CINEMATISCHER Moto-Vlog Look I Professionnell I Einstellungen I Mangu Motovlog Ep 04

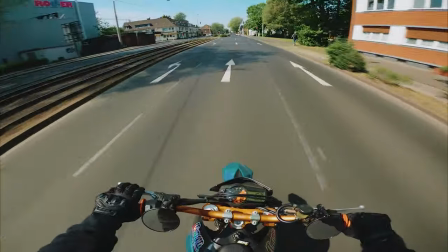0:00 Moin Freunde, was geht ab? Willkommen mal wieder bei Richtig geilem Wetter. Auf meinem Bike mal wieder einen Motovlog,
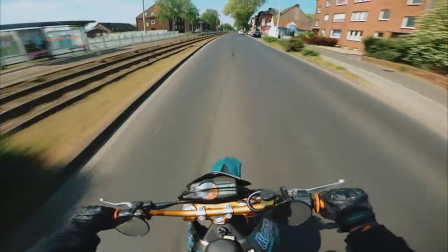0:08 aber diesmal ein bisschen gemixt auch mit einem etwas sehr informativen Thema und zwar nämlich
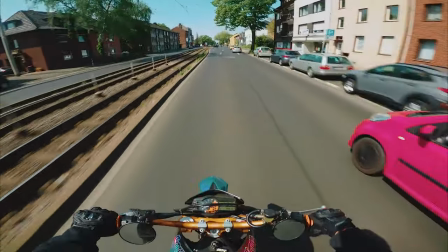0:14 das Geheimnis zu meinen cinematischen Motovlog-Aufnahmen mit meiner GoPro.
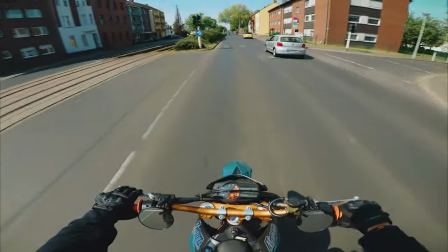0:21 Wie mache ich das? Was mache ich? Und warum sieht das so aus, wie es aussieht?
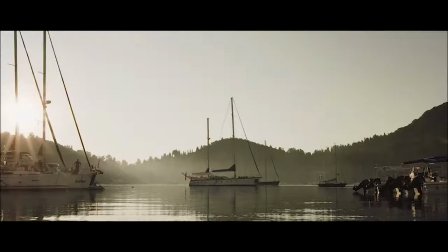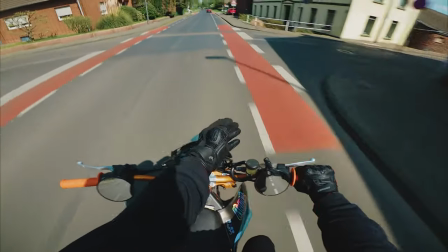0:32 Wieso sieht mein Full so aus, wie es aussieht? Also wieso sind diese Linien alle verschwommen, wenn ich dran vorbeifahre, an irgendwelchen Sachen?
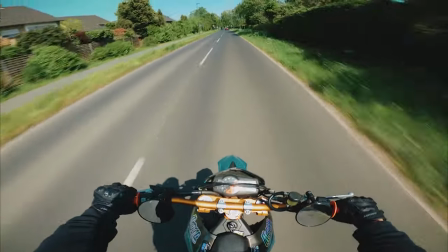0:40 Wieso sieht das so schnell aus? Das Auto, was hier vorbeifährt, warum sieht das so fucking schnell aus? Das hat bestimmte Gründe, die erzähle ich euch auch gleich gerne.
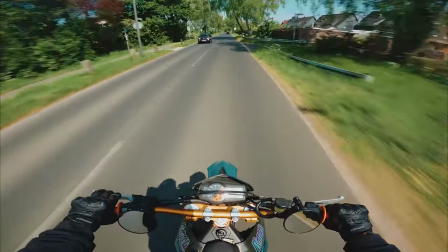0:50 Aber bevor ich euch jetzt alles verrate,
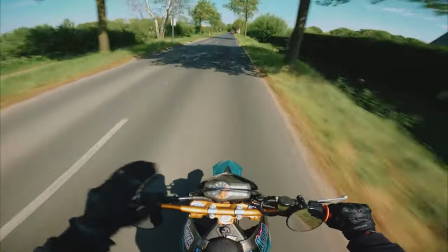0:52 wollte ich nur nochmal darauf hinweisen, dass in meiner Beschreibung auf jeden Fall alle Links zu den Produkten, die ich benutze, vorhanden sind.
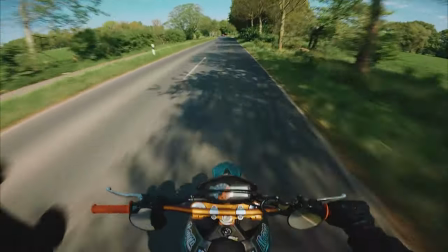1:00 Und hier wollte ich auch nochmal betonen, das sind halt alles Affiliate-Links, das heißt, das sind Partner-Links bei Amazon.
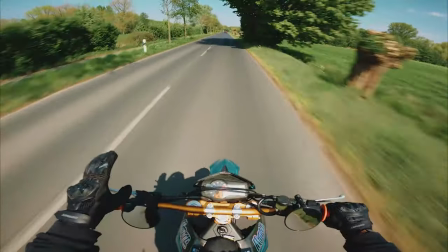1:07 Wenn ihr da jetzt über den Link einkauft, müsst ihr nichts zusätzlich bezahlen, aber ihr supportet mich.
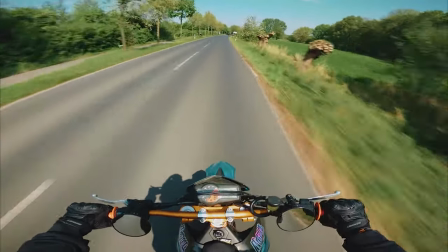1:15 In dem Sinne, dass diese Werbeleistung, die ich hier tätige, im Prinzip, weil ich ja diese Produkte bewerbe,
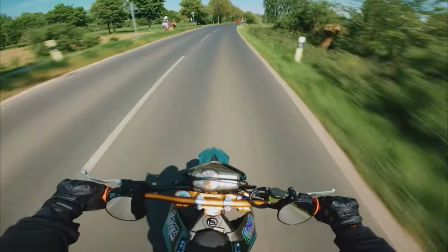1:21 bei Amazon von euch gekauft werden und ich kriege dann davon so eine kleine Provision oder so.
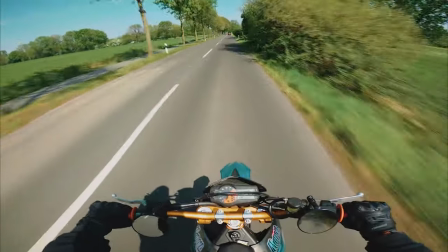1:26 Und wie gesagt, das ist für euch komplett kostenfrei, ihr müsst nichts zusätzlich draufzahlen und trotzdem kriege ich nämlich ein bisschen Support,
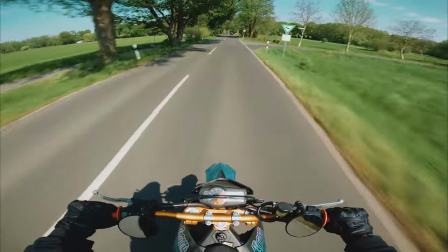1:34 was ich natürlich mega feiere und was mega korrekt wäre. Wenn ihr euch entscheidet, über den Link zu kaufen, würdet ihr mich im Prinzip damit supporten.
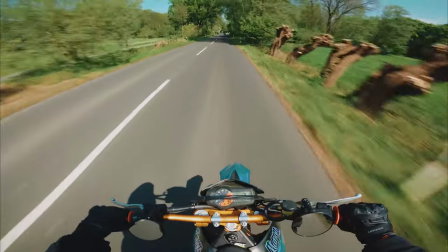1:42 Und ich betone hier nochmal, ohne dass ihr wirklich zusätzlich was dafür zahlen müsst. So, mir ist was in die Fresse geflogen.
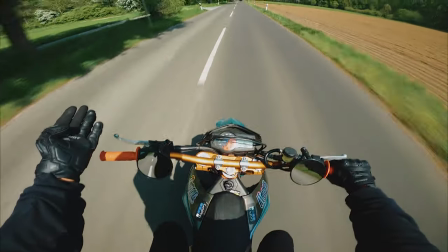1:51 So, jetzt kommen wir zum Thema. Also warum sieht das so aus, wie es aussieht? Warum sieht das Fahren bei mir so schnell aus, obwohl ich gerade nur 60 fahre?
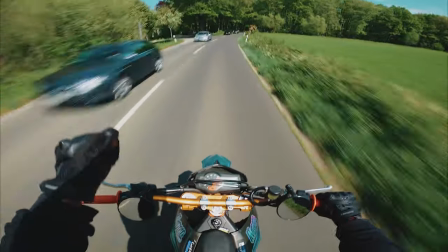1:59 Das liegt an zwei Dingen. Erstens, ich benutze ND-Filter.
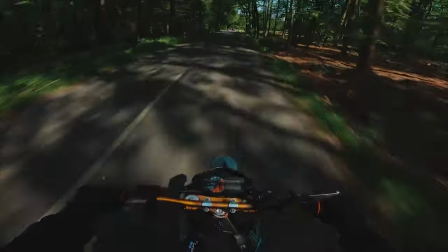2:08 Was machen ND-Filter? ND-Filter dunkeln einfach das Bild ab. Das ist wie so eine Sonnenbrille für die Kamera.
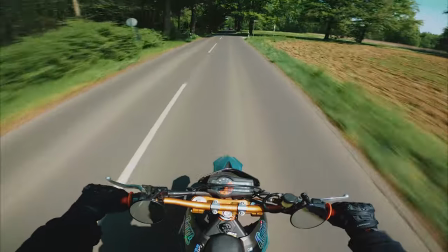2:15 Okay, mehr ist das gar nicht. Dann, das Zweite, was ich mache, ich filme mit der GoPro nur manuell.
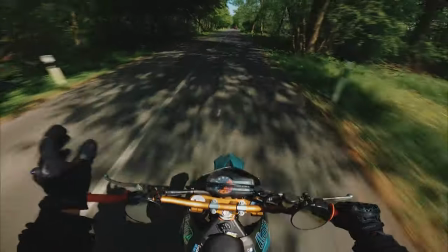2:22 Also ich habe jetzt eine lange Zeit gebraucht, um diese ganzen Settings herauszufinden, die für mich am besten funktionieren.
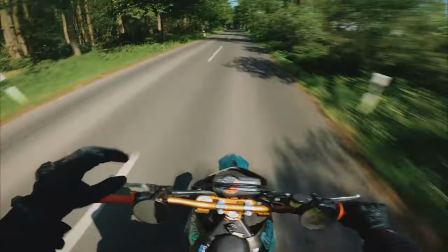2:27 Das ist mein Stil jetzt. Das ist nicht das, ich sage mal, perfekte Vlogging-Setup.
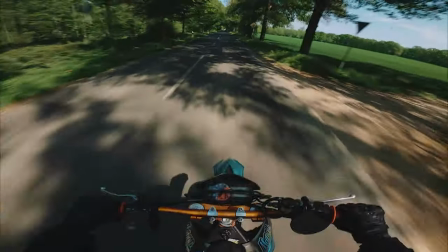2:33 Also perfekt ist ja immer ein bisschen schwierig zu definieren. Aber es ist für mich perfekt.
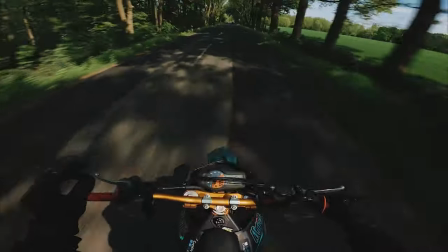2:38 Ich liebe den Look. Ich finde das genauso geil. Ich finde es geil, wenn die Leute genauso fühlen können wie ich, während ich fahre, wie schnell ich fahre.
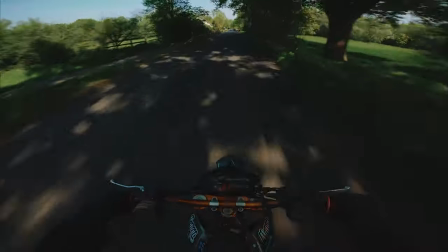2:47 Und das sieht eben durch diesen Look auch schnell aus. Weil der ND-Filter macht es halt.
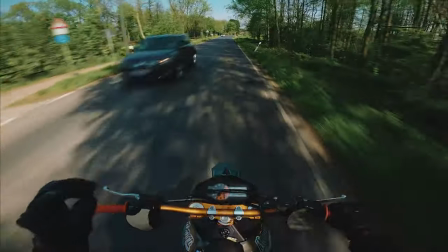2:52 Beziehungsweise die Kombination aus ND-Filter und den Manuellen-Settings an der Kamera.
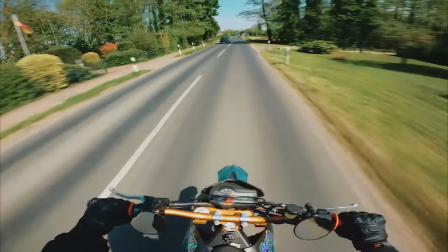3:00 Ich werde jetzt gleich auch mal eine Strecke raussuchen, wo ich dann halt mit dem Bike fahre.
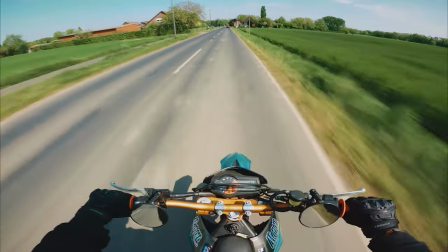3:06 Und da werde ich einmal mit dem ND-Filter fahren und einmal ohne und die Kamerasettings so anpassen,
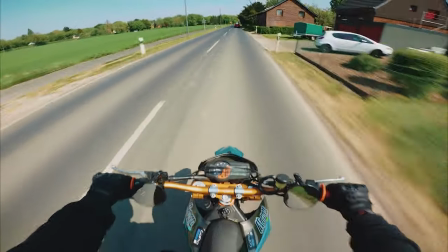3:13 dass man halt natürlich ein vernünftiges Bild hat. Und da werdet ihr auf jeden Fall den Unterschied sehen, denke ich.
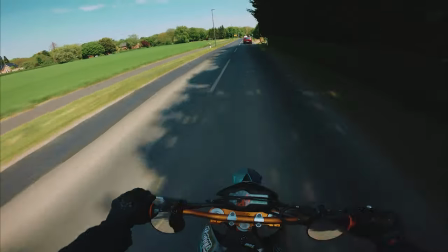3:19 Das wird krass.
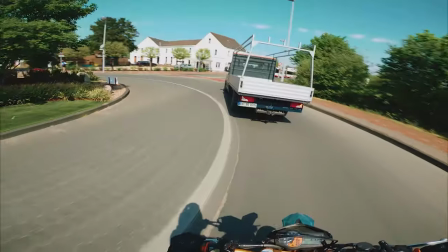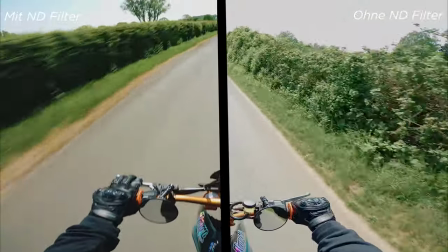3:26 So Leute, ich hoffe, ihr seht den Unterschied.
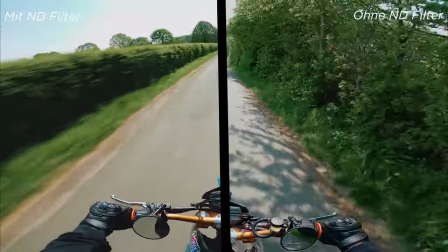3:29 Also das Footage ist mit dem ND-Filter viel verschwommener.
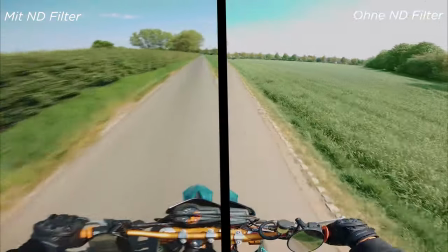3:36 drumherum hier das furcht mit dem ende wieder ist drumherum quasi viel verzerrter viel verschwommener das kommt dadurch dass ich halt fahre und in der geschwindigkeit
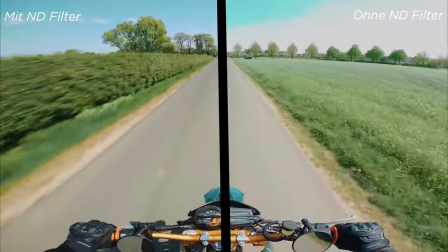3:44 wird das unscharf und wenn ich jetzt mit dem ende ohne den d filter filme dann ist das so dass alles jetzt scharf aussieht und das ist einfach total
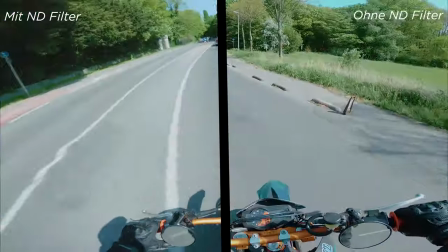3:53 unrealistisch also das gibt es einfach nicht also so sieht das nicht aus und ich frage aktuell halt 50 sowie vorhin die andere runde ich auch 50 gefahren
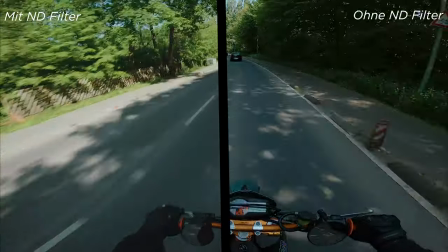4:02 Und ihr seht halt, alles ist super scharf, das sieht einfach unrealistisch aus. Und das ist halt nicht der cinematische Look, den ich haben will.
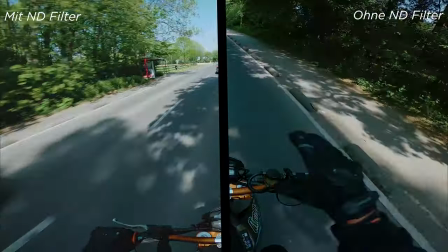4:10 Sondern ich will wirklich, dass man das fühlen kann, wie ich fahre. Und deswegen die manuellen Einstellungen und eben auch der ND-Filter.
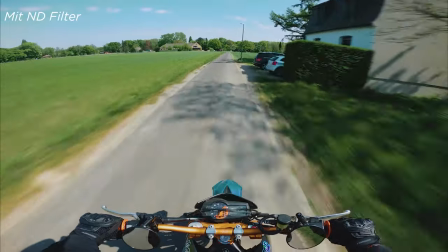4:18 Ihr müsst in Statt auf 1,6-Sylbe kommen, dann könnt ihr nämlich dieses Verschwommene hier kreieren.
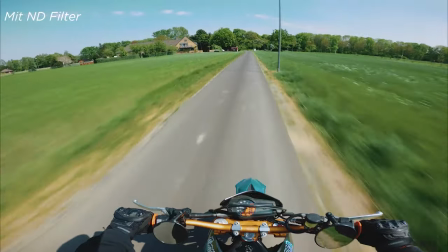4:25 Und das ist das Ding, das ist dieses Geheimnis an dem ND-Filter.
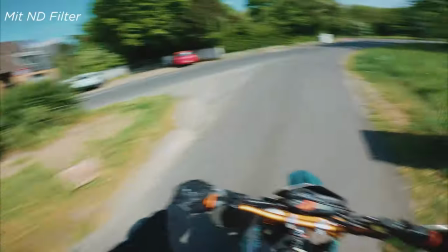4:30 So, und je nach Helligkeit müsst ihr eben einen stärkeren ND-Filter nehmen oder einen schwächeren. Ich habe jetzt hier bei Tageslicht, das ist, glaube ich,
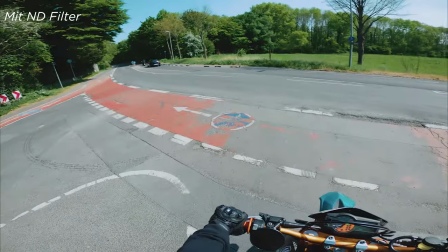4:38 15 Uhr, blauer Himmel, ein ND-16 auf der GoPro.
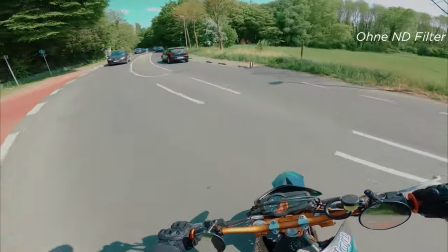4:44 Und das ist jetzt für diese Lichtverhältnisse, würde ich sagen, optimal. Für mein Stil zumindest.
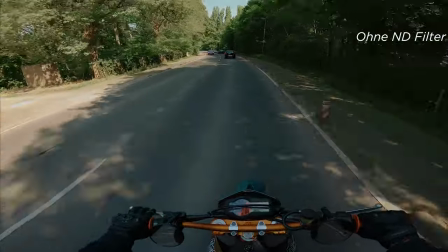4:51 Und ihr seht auch hier, also das sieht alles halt super, super scharf aus. Und mit dem ND-Filter betont sich auch quasi das Fahrzeug.
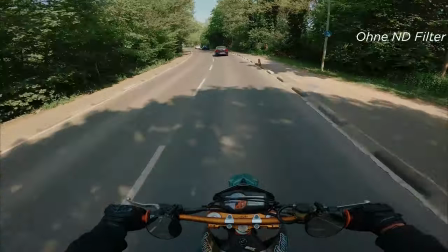4:59 Also ihr seht dann im Prinzip, während ich fahre mit dem ND-Filter,
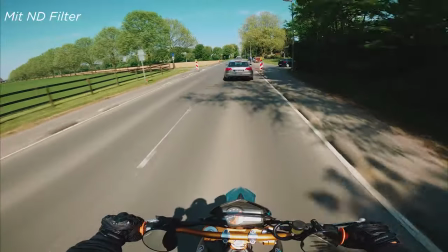5:03 dass die SMC ganz scharf ist und alles andere so ein bisschen verschwommen verwischt durch dieses Fahren, durch diese Geschwindigkeit.
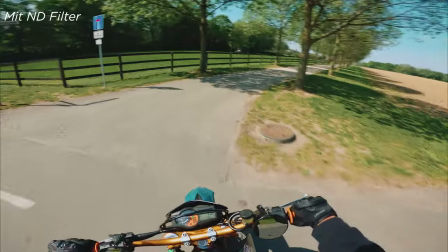5:12 Und das habt ihr halt ohne ND-Filter nicht. So, ich packe den ND-Filter auch mal wieder drauf.
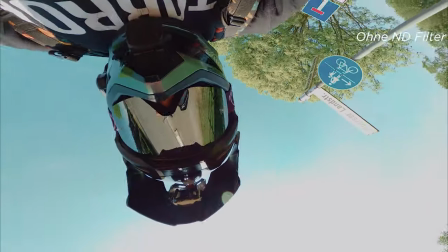5:19 So, so seht ihr mich mal.
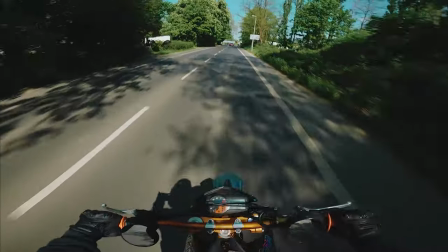5:23 Soviel zum Thema ND-Filter und den Einstellungen von der Kamera. Ich zeige euch das später ganz am Ende des Videos nochmal, wie ich die genau eingestellt habe.
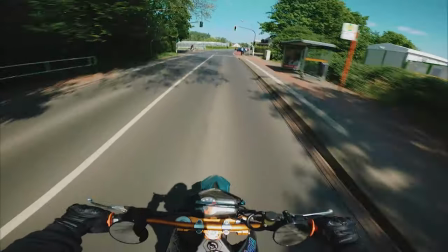5:30 Dann hole ich noch eine Kamera dazu und nehme den Bildschirm von der GoPro auf. Was gehört noch zu meinem Setup von der GoPro?
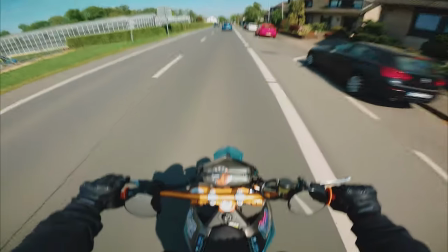5:36 An meinem Helm.
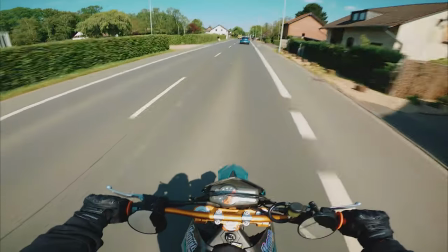5:37 Ich habe den GoPro-Mount an meinen Helm geklebt und zwar auf meinem Motocross Schirm oben.
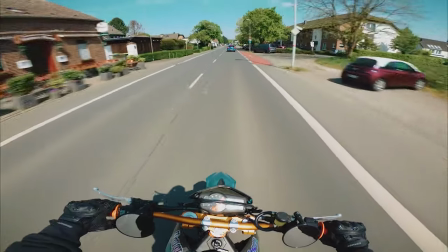5:47 Und der ist mit Sugru geklebt.
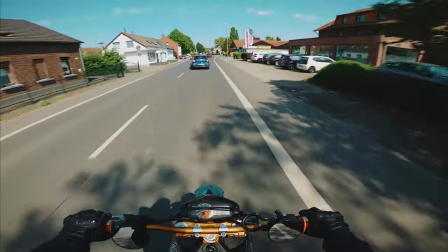5:49 Total geiles Zeug, das ist auch nicht so teuer, das ist super günstig eigentlich, das ist so eine, ja, so eine, was ist das, wie so,
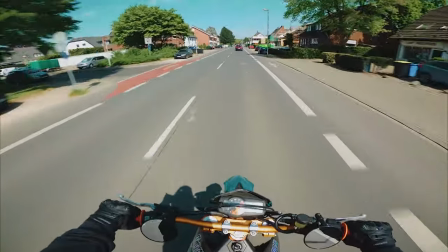5:58 keine Ahnung, das ist so eine Klebepaste, die sich halt dann verhärtet und ihr könnt eben im Prinzip diese Paste dann irgendwo auftragen,
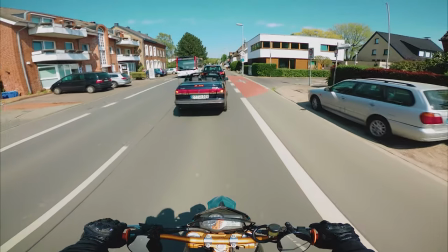6:05 halt an dem Mount und an dem Helm und dann nach einem Tag ist das fest. So, natürlich ist das nicht alles, was zum cinematischen Look gehört.
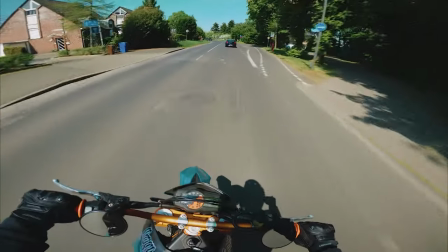6:13 Natürlich bearbeite ich das Ganze fulltisch am PC nochmal, mit einem bestimmten Color Grading und Belichtungskorrektur und so.
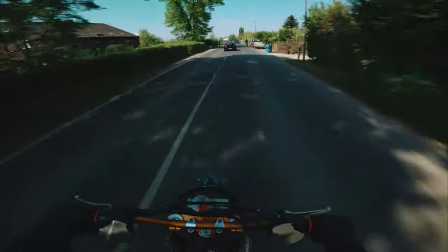6:21 Tatsächlich mache ich das bei meinen Motor Vlogs so sehr, sehr grob. Da gebe ich mir bei meinen Jobs, also bei meinen Aufträgen grundsätzlich mehr Mühe.
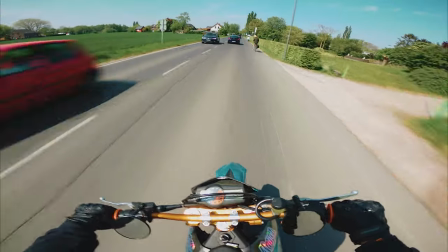6:31 Aber ich glaube, das liegt daran, dass ich die Motor Vlogs auch unbedingt schnell fertig haben will, weil ich sehen will, wie die dann am Ende werden, weil die mir aktuell auch sehr viel Spaß machen.
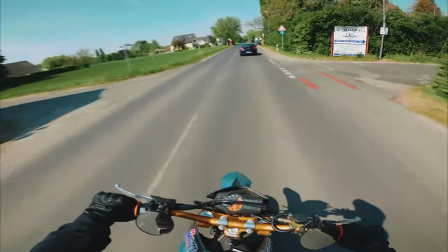6:40 Von daher, vielleicht gebe ich mir da mal mehr Mühe irgendwann.
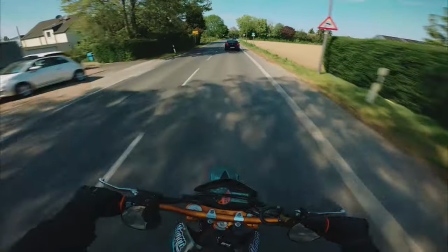6:45 Aber ich bin somit erstmal zufrieden, wie es aussieht auf jeden Fall. Und wenn ihr da auch wissen wollt, wie ich das mache, schreibt nur in die Kommentare.
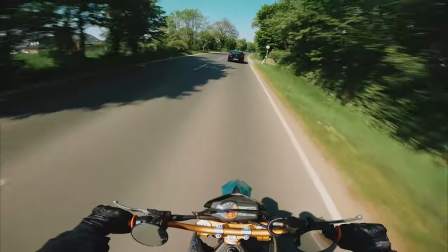6:55 Supportet mein Video auf jeden Fall und teilt es fleißig.
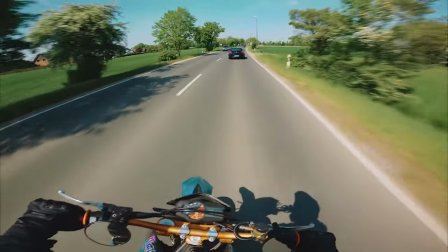7:01 Und vielleicht überlege ich mir dann auch nochmal ein Video zu machen, wie ich das Ganze am PC bearbeite, damit das footage schön crisp aussieht.
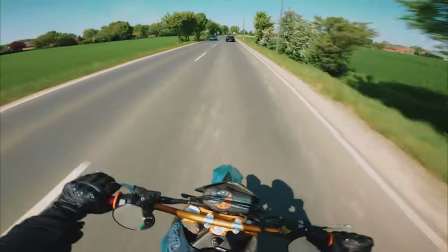7:09 Und auch vielleicht, was für Presets ich benutze, beziehungsweise mein Preset.
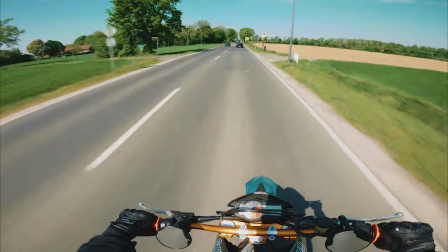7:13 Ja, also ich freue mich da natürlich immer auf euren Support und bin dafür auf jeden Fall auch sehr, sehr dankbar.
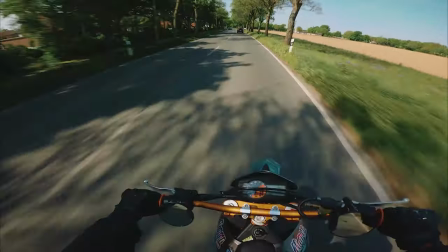7:20 Was für euch vielleicht noch interessant sein könnte, wäre, warum ich die ISO immer auf 100 habe.
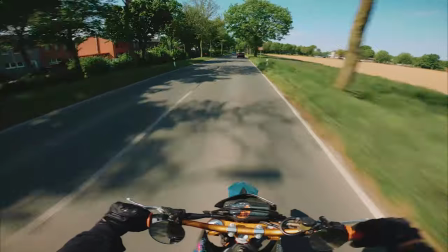7:26 Das hat einen ganz einfachen Grund. Je höher die ISO,
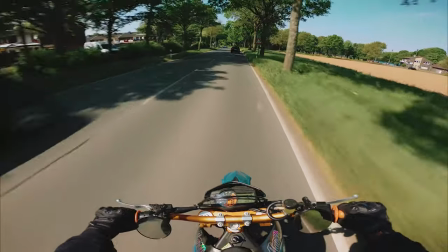7:30 desto größer wird auch das Bild rauschen im Bild. und ich will immer die größtmögliche Qualität aus meinem Bild haben,
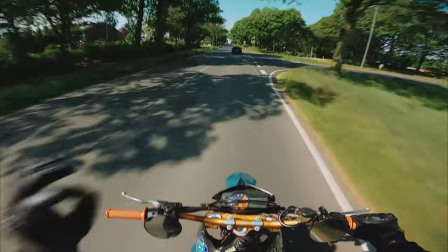7:36 deswegen halte ich die ISO immer möglichst auf 100.
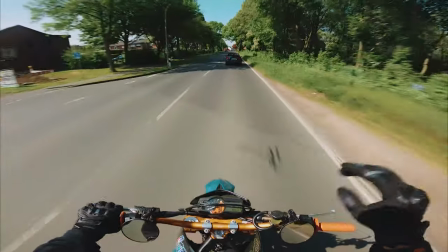7:41 Falls ihr mein Nightride-Video gesehen habt, das mit dem Pure Sound, da halte ich die ISO nicht auf 100, sondern auf 800.
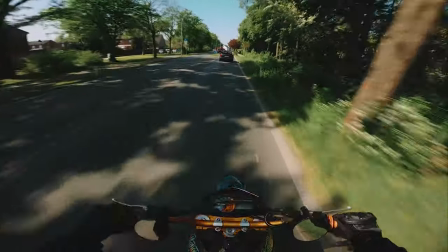7:49 Da seht ihr auch, dass das Bildrauschen vorhanden ist. Und das gefällt mir auf jeden Fall nicht, das gehört nicht zu meinem Look und das will ich eigentlich auch nicht haben.